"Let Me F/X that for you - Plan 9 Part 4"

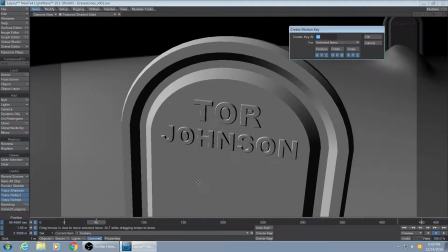[4:07]
I've got to cover like a 15-second part of the credits here, so I counted out 450 frames.
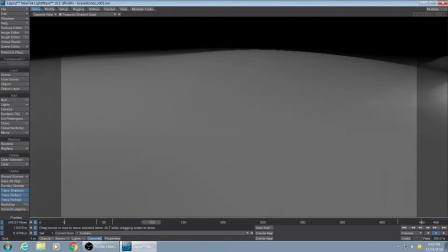[4:14]
And now I'm moving the camera along.
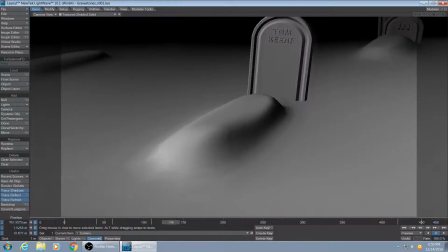[4:16]
I don't get the timing quite right, and something like this, you don't expect to get it right on the first pass.
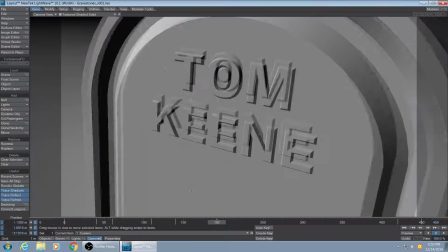[4:23]
But I'm not going to do much more than a first pass. I kind of did some tweaking after this, but this is what you see is what you get.
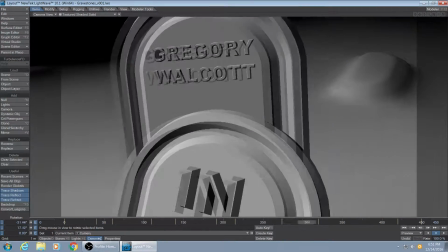[4:33]
Okay, that lump in the background was supposed to be a grave. As I said, you're not going to see it.
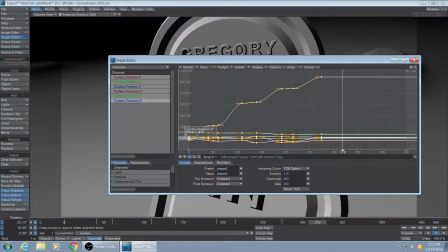[4:38]
Here I am stretching out the whole timeline so it fills up my 450 frames, my 15 seconds.
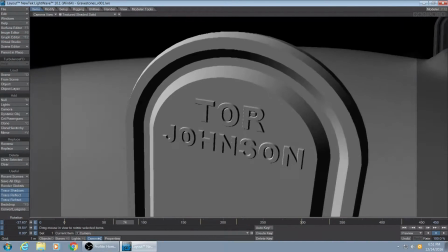[4:44]
I'm reviewing it just by kind of dragging the slider.
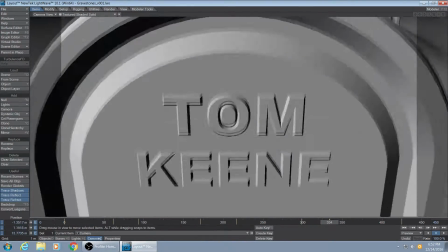[4:47]
I don't like the motion here on Tom Keen, so I have the camera kind of slide up and over Tom, just as a variation.
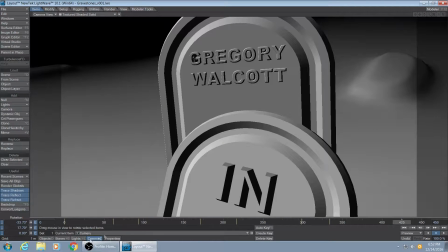[4:55]
That N is way too big, but okay, you live and learn. Yeah, here's my flashlight texture.
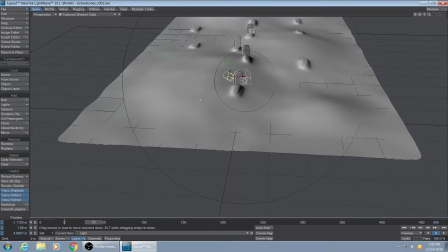[5:03]
Kind of weird looking as a bitmap image, but as a when the light projects it, it makes a little bit more sense.
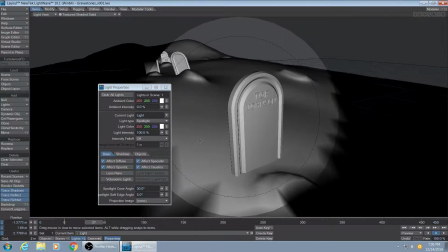[5:11]
Here we are looking through the lens of the flashlight,
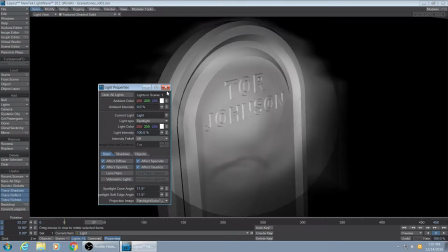[5:14]
and what I got to do, I got to kind of match the motion of the camera with the flashlight,
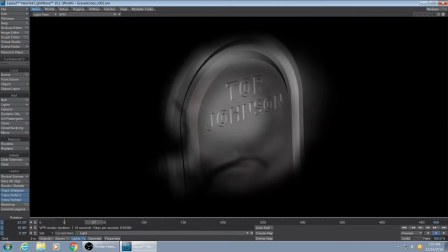[5:20]
not as though the camera was carrying the flashlight, but just kind of moving alongside it.
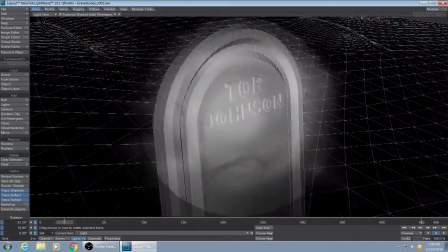[5:26]
And I added some shakiness to the flashlight's movement, so it looks almost like it's in someone's hands as they're walking. And I want to make sure that the flashlight lights up the gravestones at the right time when the camera's there to look.
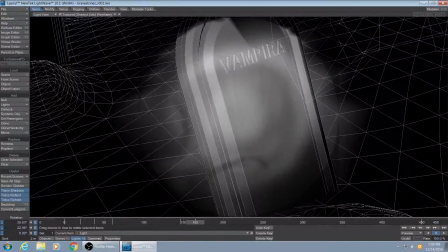[5:45]
As I said, when you do an animation, you kind of do one quick pass and see how things are as you drag the slider around.
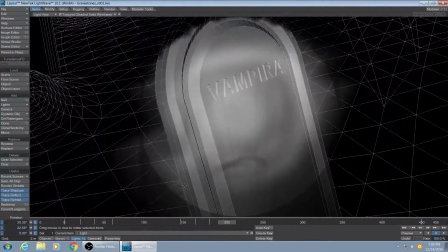[5:53]
Maybe even do a preview so you can see, how things work in wireframe.
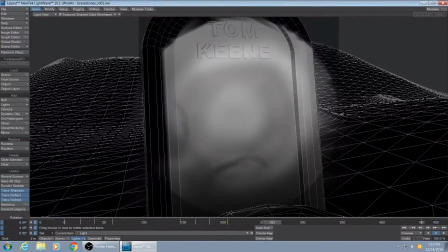[6:00]
Because you don't want to render out,
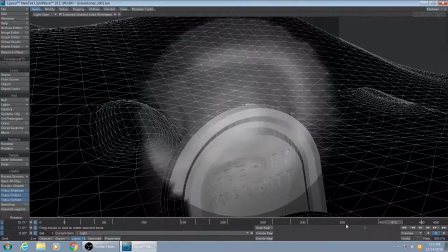[6:05]
15 seconds of animation or more. Maybe take overnight, maybe longer, and then find out your animation was wrong.
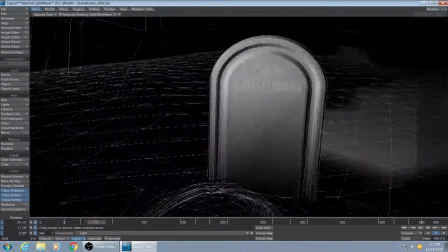[6:14]
So you got to be careful with that sort of thing. Here the flashlight moves away too quick.
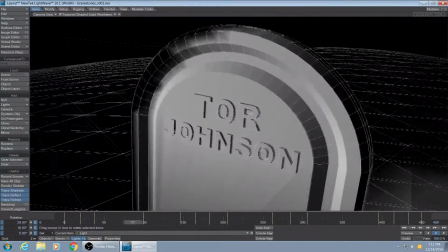[6:19]
You got to fix that. Oh, that's a little bit better. And Vampira.
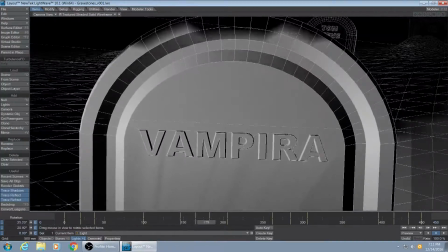[6:25]
Oh, very good.
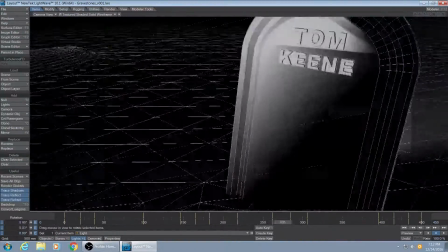[6:27]
Yeah, my next task after this will be to texture these and to set up the environment that we're rendering in,
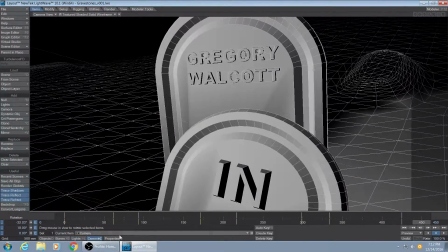[6:34]
so it looks scary and somewhat realistic. As I said, just trying to do better than what Ed Wood did in 1955.
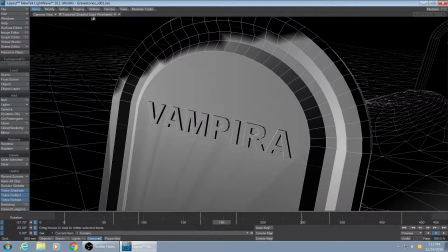[6:43]
Yeah, I've set myself a pretty low bar. I think the next project I'm going to work on will be maybe something from the 60s, something in color.
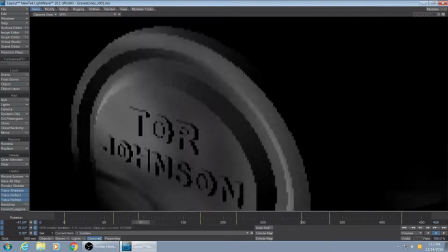[6:52]
Give myself more of a challenge.
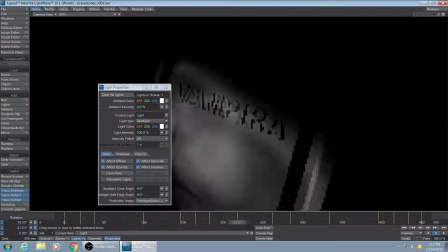[6:54]
This was just kind of a stupid idea to start doing some YouTube videos and get some practice in 3D rendering.
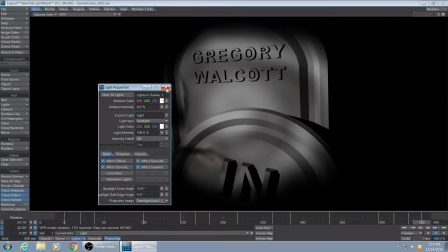[7:01]
And, I'm not challenging myself enough. I do better work than this all the time.
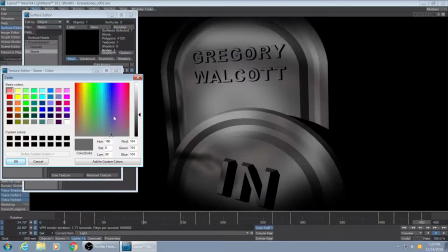[7:09]
Just kind of for fun. Alright, so you see the effect of the texturing coming in.
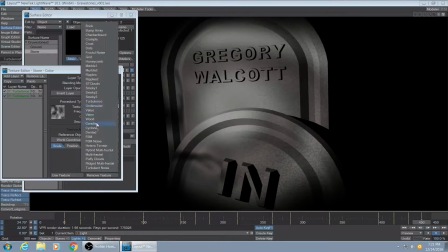[7:16]
This is, as I said, a procedural texture.
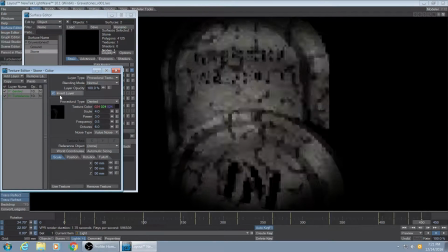[7:21]
It doesn't use an actual photograph. It just uses mathematical calculations to mark up a surface and give you ways of making things look dirty and gritty, and give them bumps and shiny spots and dull spots and so on.
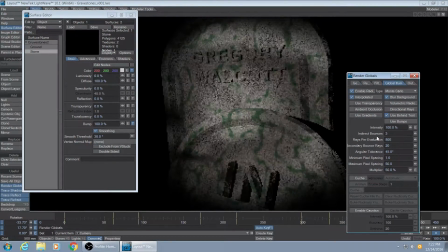[7:40]
It's more of an art than a science, and I've been doing it for 20 years, so it's hard to summarize.
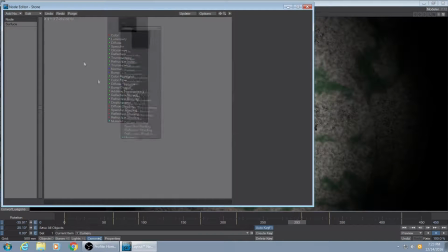[7:46]
I'm going to render pretty soon just to see what it looks like, but you haven't seen the final yet.
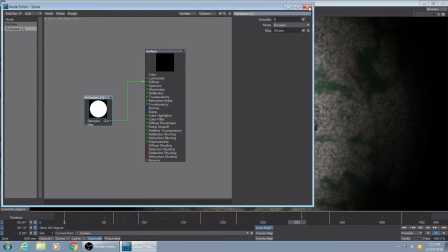[7:54]
I'll show you that at the end.
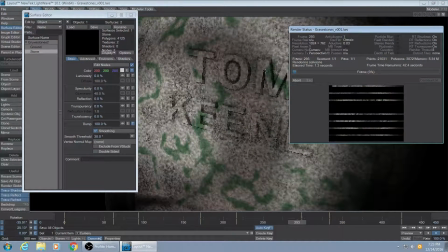[7:56]
I just wanted to get a little base texture down and test it a few times.
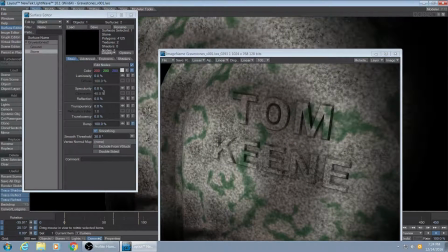[8:05]
Here comes a test render. Yeah, it's not enough variation, not enough contrast between names and stone.
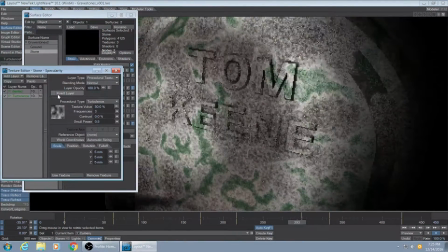[8:13]
But I worked on that a little bit later and I improved it some.